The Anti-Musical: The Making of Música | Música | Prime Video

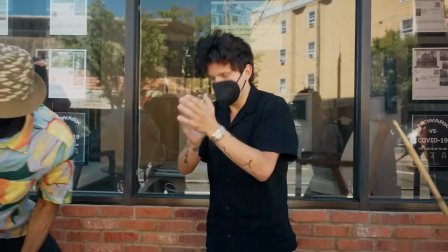Hey, where'd you start? Let's go to the house to present you. Give me all of it right now. Action.
Música, there's just nothing like it. You're uniquely different, uniquely amazing. This was Rudy's dream about his life.
Keep the energy up!
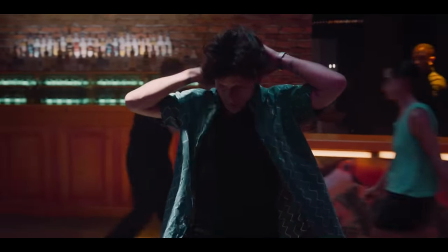Música is based on some version of my truth and my experience.
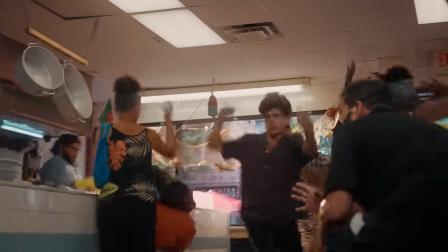It follows a young man, played by me, who tries to balance love, family.
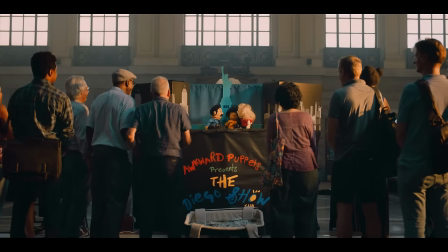What are you doing?
What are you doing? relationships, and culture, all through this unique synesthesia perspective.
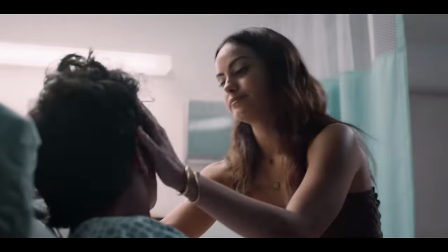Are you hearing them? The sounds? Do you really hear me?
I've always wanted to tell a story that explores synesthesia,
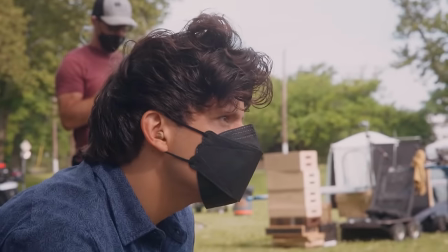which is a condition I have had my entire life, where everyday regular sounds, my brain tends to turn them into rhythm.
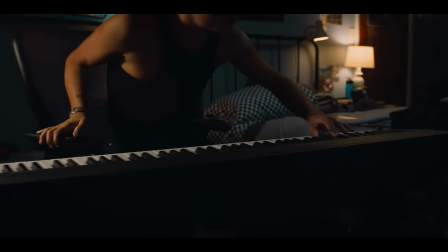Is it torturous, or do you enjoy it? Like, sometimes it's nice, and then other times it feels more like a curse.
It's essentially the second lead character of the film.
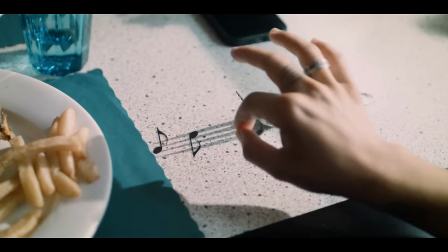Every time I'm speaking with him, every time he's engaging with people, it's the other character in his ear.
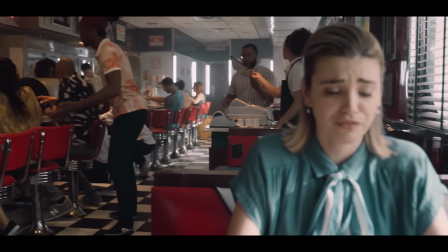I'm here trying to plan our future and you can't even be bothered.
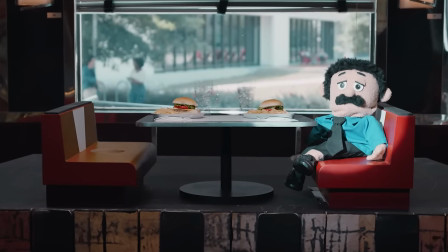Know why I am this way? I get distracted by music every day.
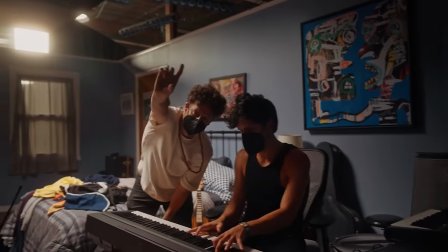We've never seen a story be told where the world around us is making the music.
You hear the bounce?
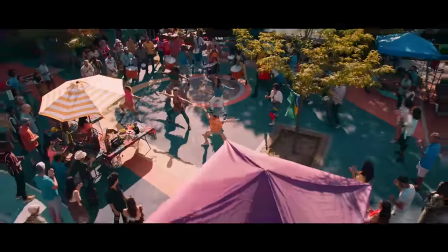Yes. Listen for more.
I wanted to make the anti-musical musical where everything is being recorded live, everything is being performed live.
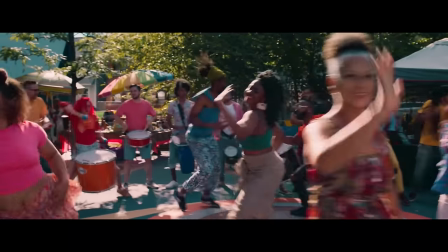Five, six, seven, eight.
It's interwoven with the dialogue and the story. Is that score I'm hearing or is it happening in the scene? The sounds in the bus when the commuters are stomping and clapping, is that live or is it produced?
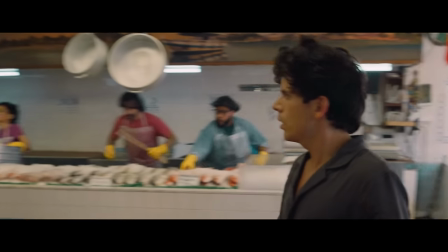You're not going to know, but you're going to feel the authenticity. Working with the rhythm performers has been so fascinating.
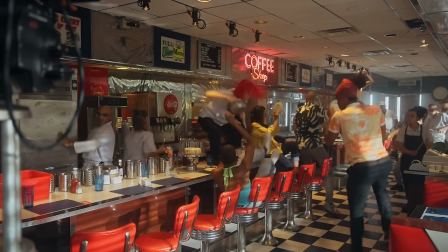Everybody's doing their own little special skill and when you watch it all together, it's phenomenal.
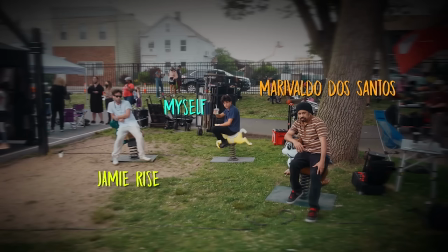The brain behind the music was Jamie, Marivaldo and myself. Marivaldo can take anything and turn it into an instrument. I was doing Stomp for 25 years.
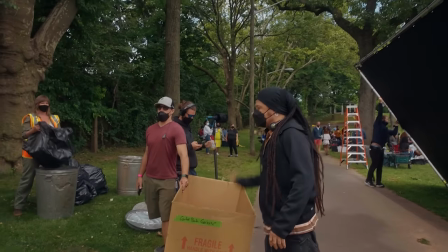The people that worked with me in Stomp, when they came in, I was like, I wanted you to feel the timing and the music because it was a creation of a language. We had been conceiving the movie for two years before production, and it allowed us to prepare every movement on screen.
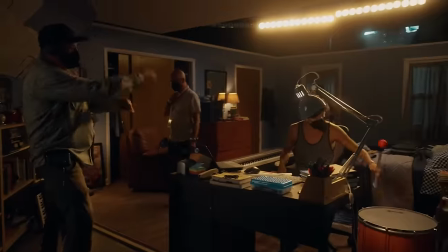That was all the fuck.
Shane, our DP, really helped bring those more unconventional visual ideas and styles to life.
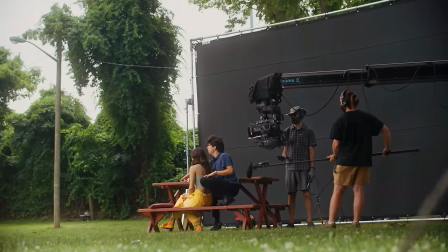It was like, how can we get the audience inside Rudy's mind and ears to really feel it?
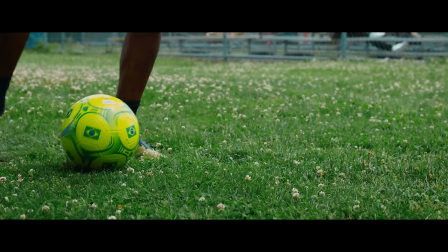So you're sitting in the audience, and you're like, oh, I get this synesthesia thing.
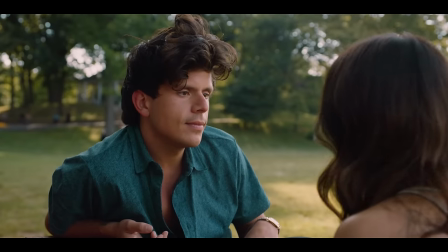That's incredible. You can hear it. No. But I feel you feeling it.
We used GoPros.
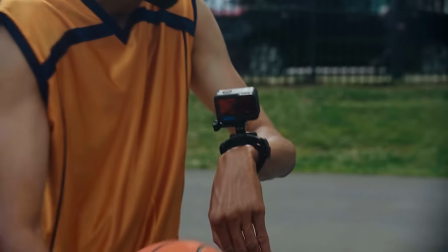We could attach it to the wrists of the basketball players, hook it to knives and spice bottles, so the camera was moving as the sound was being produced.
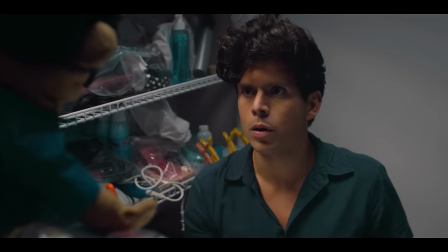I just sometimes have to get away from the noise. That noise is a part of you, bro.
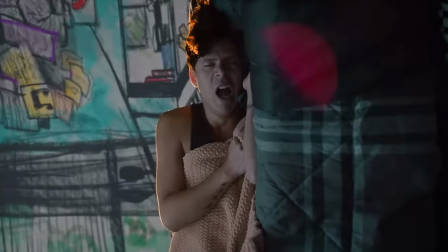Another symptom of synesthesia is your relationship with color and how that correlates to sound, where Isabella's very warm,
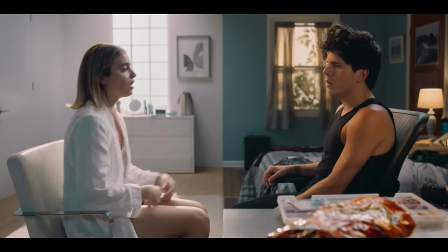colorful Haley was cooler tones, a little more lifeless and shot very still and static.
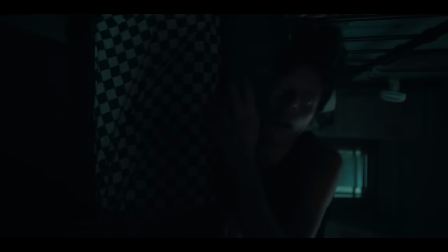And Rudy is just dark and black. But depending on who he's with, that changes over the course of the film.
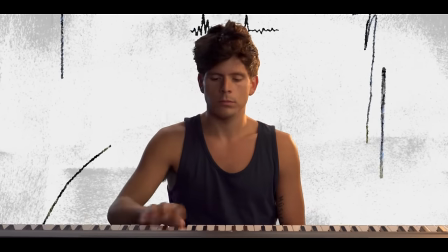I think I see it. It's beautiful.
You're actually really experiencing synesthesia through the lens of Rudy.
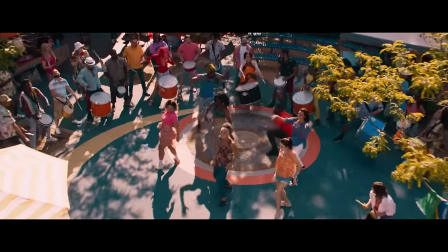When you watch it all happen together, it's magical. The colors, the smells, the sounds, I love it.
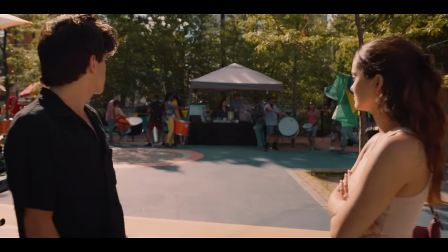Music is the first language I've ever spoken. And now I got the opportunity to actualize what I've been visualizing slash experiencing for so long. and it was an absolute blast.